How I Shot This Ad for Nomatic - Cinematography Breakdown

One of the easiest ways to speed up everything and make your editing process a lot easier is to actually have the song or even some sound effects picked out before you even start. And I'm happy to say that Audio is sponsoring this video.
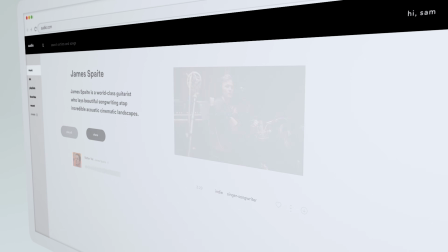[4:36]
I've been using Audio for over a year now, so thank you, Audio, for investing in a small channel like mine.
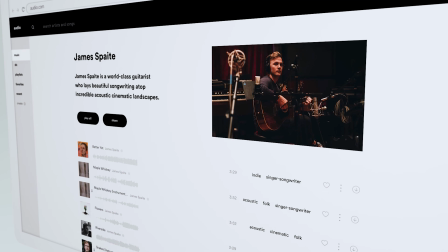[4:42]
Link Match AI is my favorite feature.
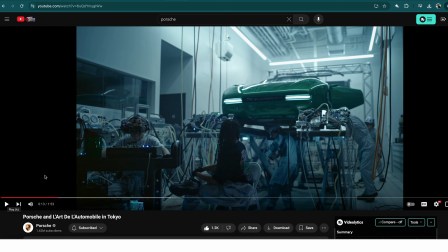[4:45]
Link Match AI allows users to search the audio catalog by copy and pasting a source link to any song from Spotify, TikTok, SoundCloud, or YouTube.
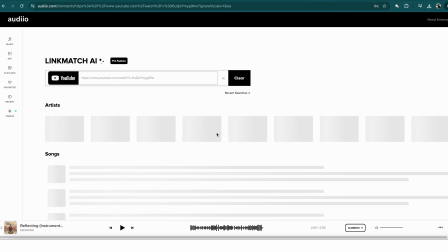[4:54]
It analyzes the link against the entire catalog and finds the closest match, and sometimes it's crazy good.
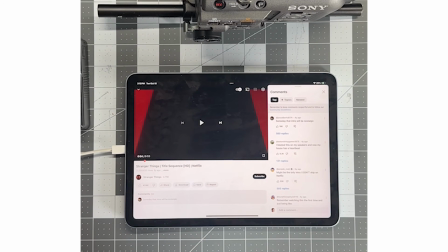[5:00]
Here's an example of that. I've been really into Stranger Things lately, so this is the Stranger Things theme song.
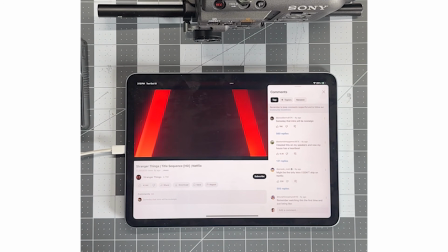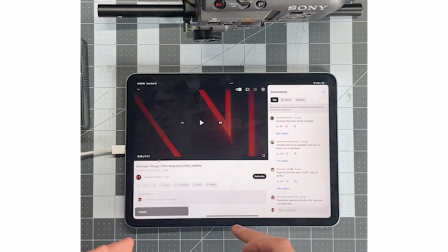[5:12]
Love it. So what I'm going to do is I'm going to hit share, copy link, and then I'm going to head over to audio, go to link match AI.
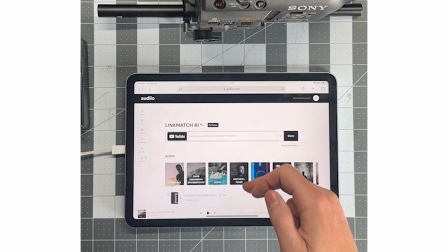[5:23]
Just paste the YouTube link. This works with any YouTube link. And it populates a bunch of songs that sound similar.
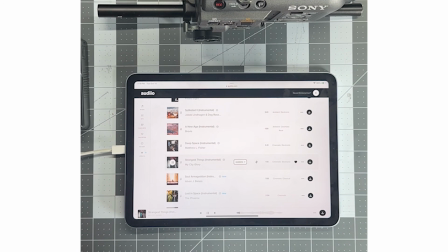[5:36]
And this is pretty much exactly what I'm looking for. So I'm going to go ahead and download this one.
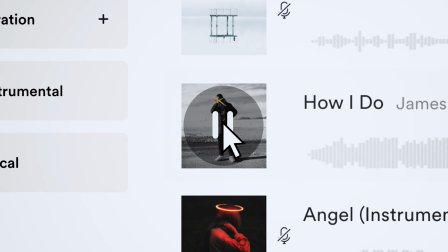[5:42]
Once you find a song you like, you can use the Elements feature to download stems.
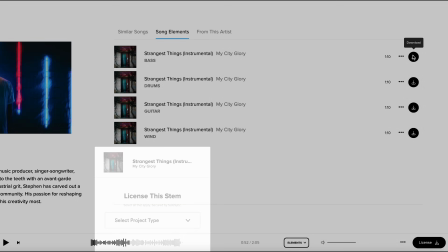[5:46]
Say you just like the synth track of a song and you don't want the vocals or any other instruments, you can just download that stem and have that to work with.
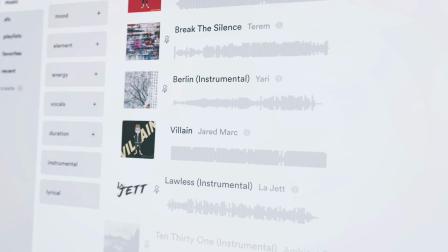[5:54]
You can now try Audio Pro for 70% off, which includes unlimited music, sound effects downloads, unlimited link match AI searches, and now Elements.
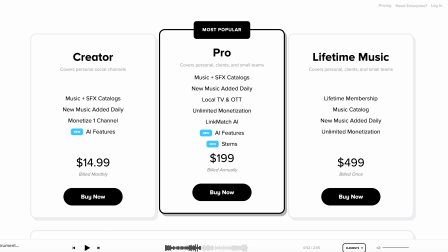[6:03]
70% off brings your price down to $60 for the first year. That's basically like $5 a month. I mean, that's honestly insane. So if you watch YouTube, I'm sure you've seen all the ads. If you wanted to try it out, you can now try it out for 70% off if you use the code LaRosa70, and I'll make sure to pin that in the comments for you.
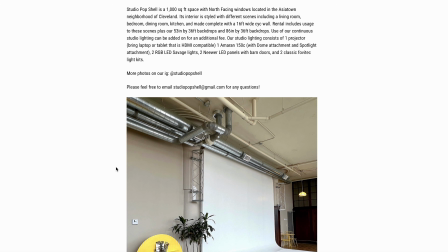[6:20]
So for our location, I already mentioned that we're shooting at Studio Pop Show. They have a cyc wall. I looked up the dimensions of the cyc wall on the website, and then I went into Satellite, which is a 3D software.
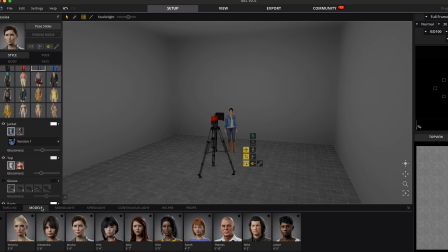[6:31]
I've talked about it on here before. So basically you can build 3D sets, and then you can actually use real film lights.
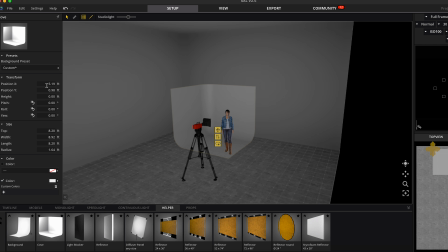[6:38]
This is nice because you can basically play with an unlimited amount of lighting setups.
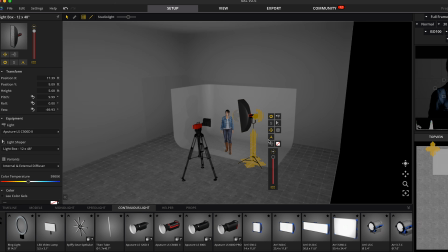[6:42]
And honestly, it's kind of tricky to use at first, but after you use it for a while, it kind of feels like playing a video game. So sometimes I'll go on there for fun and just make random shoots and see if I could light something in a cool way.
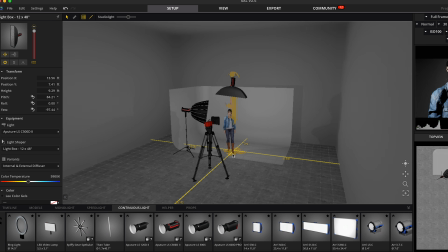[6:53]
So now that we've built our set in Satellite, I can show you the lighting. For this, I went with a strip box overhead powered by a Zhiyun Mollis G200.
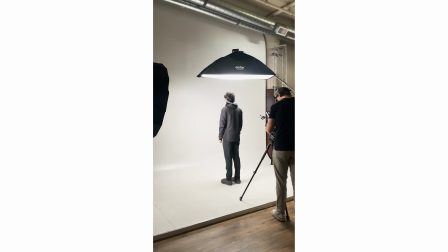[7:02]
It's basically like the same output as a 300D, but it's bicolored.
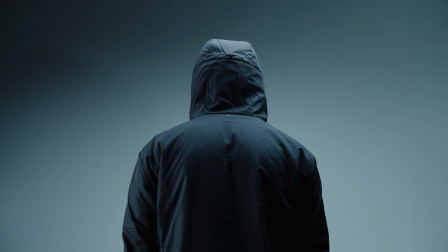[7:06]
I went with the strip light because I wanted to create some nice contrast between the subject and the background, and this was helping me reduce some of the spill that would be going onto the cyc wall behind him. Plus it's a unique look versus everything being a key light at a 45-degree angle.
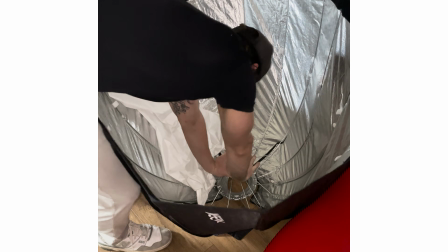[7:20]
For my second light, I used an Amaran 150C with this giant softbox I had hitting them from the side.
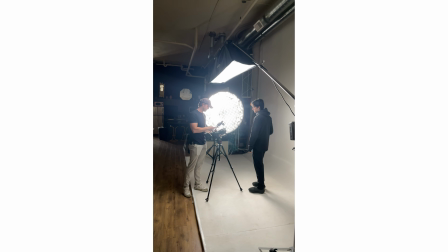[7:26]
Both lights were set to 6,000 and my camera was set to 4,000.
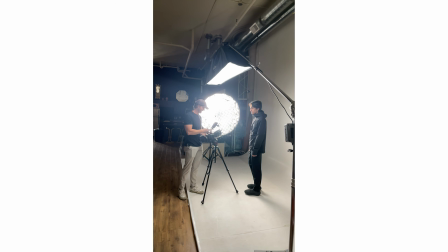[7:31]
I did this because it creates an in-camera blue look, which is helping me establish the cool blue mood that I was going for.
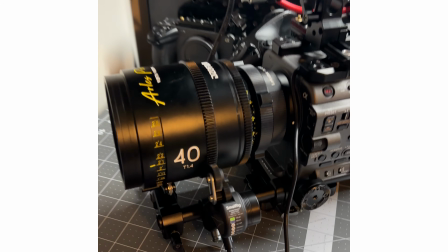[7:38]
For my camera, I'm using the Sony FX6. This is the camera I own. Honestly, I love this camera.
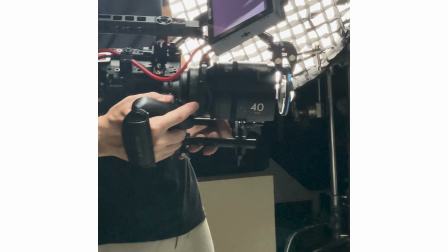[7:43]
It's been great so far. For my lenses, I'm using the Dizio Arls and the Laowa Probe lens. And then I also use this, which is a halo filter.
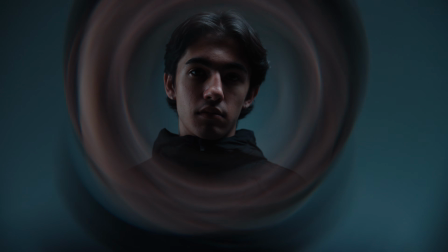[7:53]
So what this does is anything that's not in the center, what it does is it creates these really crazy swirls around it.
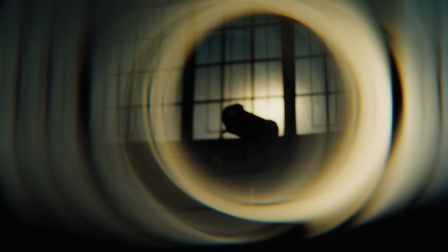[8:00]
The only problem is that the halo filter I have doesn't fit the Arls, but it fits all of my other lens.
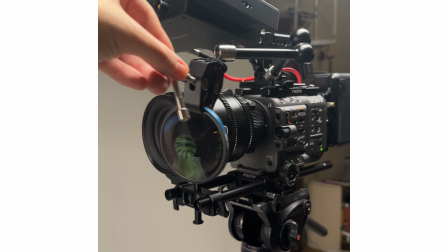[8:06]
So I took a magic arm and a clamp and I just swung it in front of the camera.
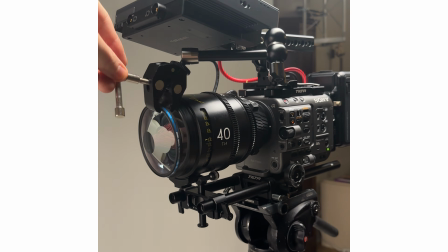[8:10]
And then when I did this, I realized that I actually created an in-camera transition. My goal using it was to force the viewer into looking at a specific area of the jacket, making the shot look more interesting. So I noticed that every shoot I find myself, when I like something, I just end up keep repeating it. And on this one, I was liking the halo shots.